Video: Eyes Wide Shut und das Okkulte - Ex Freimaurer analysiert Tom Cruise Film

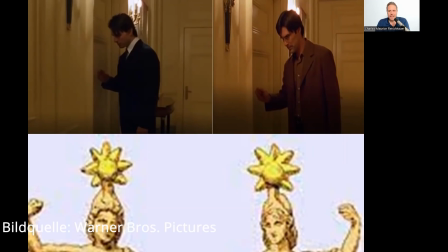(56:38)
Das ist verdammt ähnlich. Das hat Kubrick extra so gedreht, als wären die beiden Zwillinge oder als wären die beiden Spiegelbilder. Sehr subtil eingearbeitet, aber wie gesagt, wenn man den Film mehrmals schaut mit so einem sehr genauen Blick, dann stellt man solche Dinge fest.
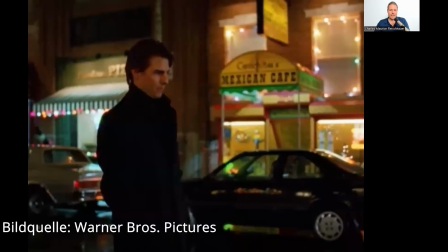(56:56)
Das ist schon sehr interessant. Jetzt kommt auch wieder so eine Szene, die finde ich ganz subtil, ganz traumhaft faszinierend, wie das gemacht ist. Bill, nachdem er da bei dem verstorbenen Patienten und der ihn anhimmelnden Tochter fertig ist,
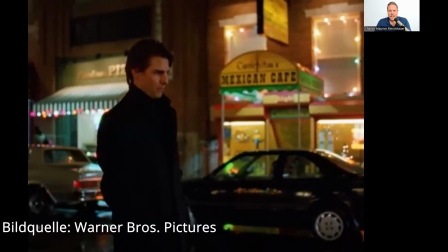(57:15)
wandert jetzt durch das nächtliche New York. Und während er jetzt so nachdenklich durch die Straßenzüge geht und er denkt dabei, das wird dann nochmal eingeblendet, immer in Flashbacks so an diese Fantasie, wie seine Frau ihn mit diesem Marineoffizier betrügt, da passiert er verschiedene Stationen.
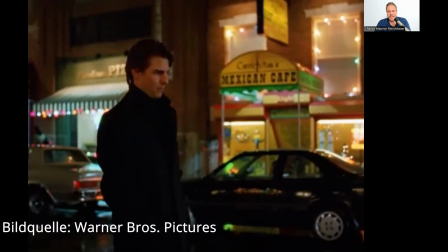(57:32)
Hier sehen wir zum Beispiel im Hintergrund das Mexican Café. Das Wort Mexican, also mexikanisch, ein mexikanisches Café.
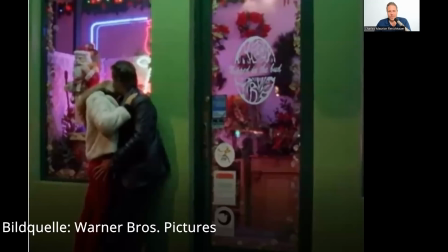(57:41)
Und kurz danach, in der nächsten Szene, geht er an einem Blumenladen vorbei, wo dieses Paar knutscht. Es wirkt auch alles irgendwie so surreal.
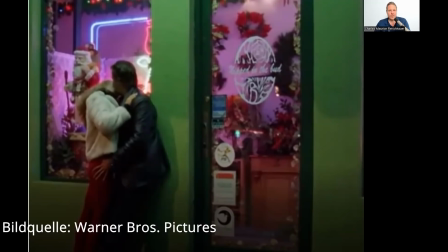(57:53)
Also man sieht rote Blumen, man sieht ja auch da drin eigentlich nur rote Blumen, wieder rot diese sexuelle Signalfarbe und dieses knutschende Paar. Es geht jetzt auch bei ihm um unterbewusste Sexualwünsche und dann geht er hieran vorbei.
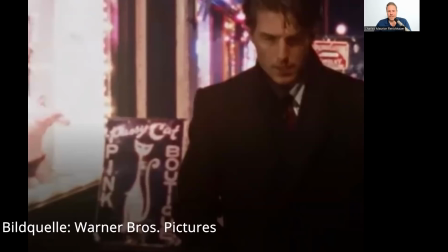(58:07)
Da steht dann so ein Schild Pink Boutique und das sind diese Katze und die Katze hat so einen Kopf, der aussieht wie eine Maske. Also wieder die Katzensymbolik, die Maskensymbolik und Pink Boutique, das ist so eine Art, wahrscheinlich so eine Art Fetisch, Erotikladen.
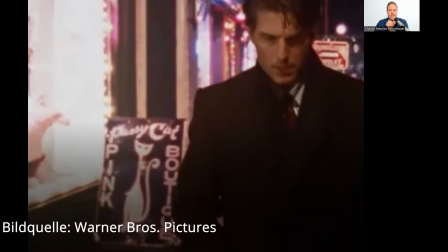(58:23)
Also er wandert praktisch durch so verschiedene Bilder. Und jetzt passiert folgendes,
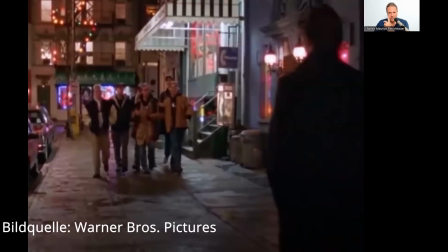(58:30)
ihm kommt diese Gruppe junger Männer entgegen und diese jungen Männer sind Verbindungsstudenten und die sind betrunken, scheinbar übermütig, aggressiv und während die ihm entgegenkommen, hört man, was die reden und der eine berichtet von einem Erlebnis mit,
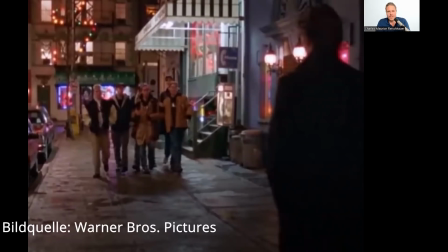(58:48)
ich glaube, wenn ich es richtig erinnere, mit einer Stripperin oder einer Prostituierten und gibt so vor seinen Kumpels an. Und die ist Mexikanerin. Das heißt, jetzt ist da eine Mexikanerin und die ist sozusagen das Sexualobjekt,
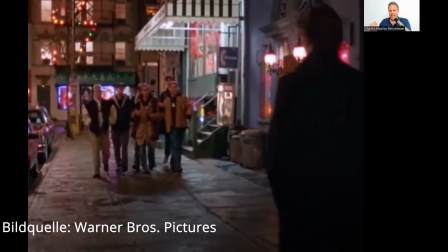(59:04)
über die unterhalten die sich und unmittelbar zuvor in den Sekunden ist Bill symbolisch praktisch im Hintergrund an einem mexikanischen Café und an einer bizarren Erotik-Boutique und einem knutschenden Pärchen vorbeigegangen.
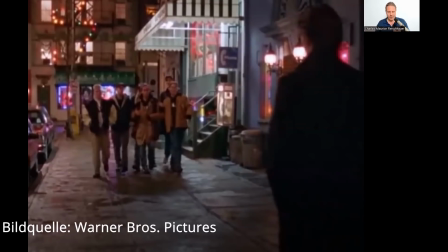(59:20)
Das heißt, das, wo er herüberschreitet, sind dieselben Bilder, die jetzt als sprachliche Bilder in der Erzählung dieser Studenten auftauchen. Und das ist so das, was diesen Film zu einem Meisterwerk macht, dass Kubrick diese winzigen Details eingearbeitet hat und Kompositionen schafft,
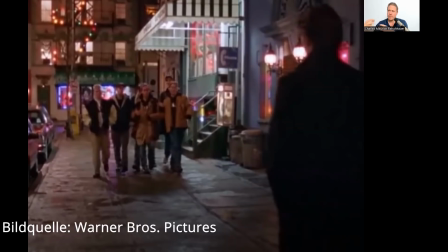(59:39)
wo Bilder und Symbole miteinander verschmelzen. Also wir sehen etwas, was dann gleich aber von jemand anders in einem anderen Kontext gesagt wird, aber wie wirkt es auf unser Unterbewusstsein? Unser Unterbewusstsein wird nicht unterscheiden,
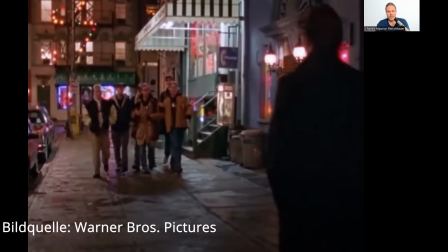(59:54)
ob dort jetzt ein Verbindungsstudent Mexikanerin sagt oder ob wir kurz zuvor im Hintergrund das mexikanische Café gesehen haben. Ja, die Bilder wirken einfach oder auch die Sprachmuster. Das heißt, der Film hat auch so eine hypnotische Qualität.
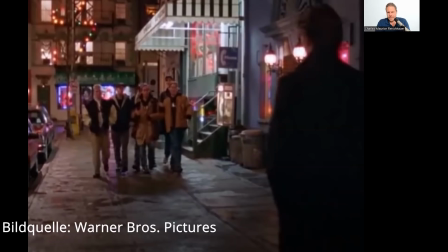(60:10)
Und hier ist es auch interessant, diese Studenten, einer von denen rempelt ihn gleich an, ziemlich brutal.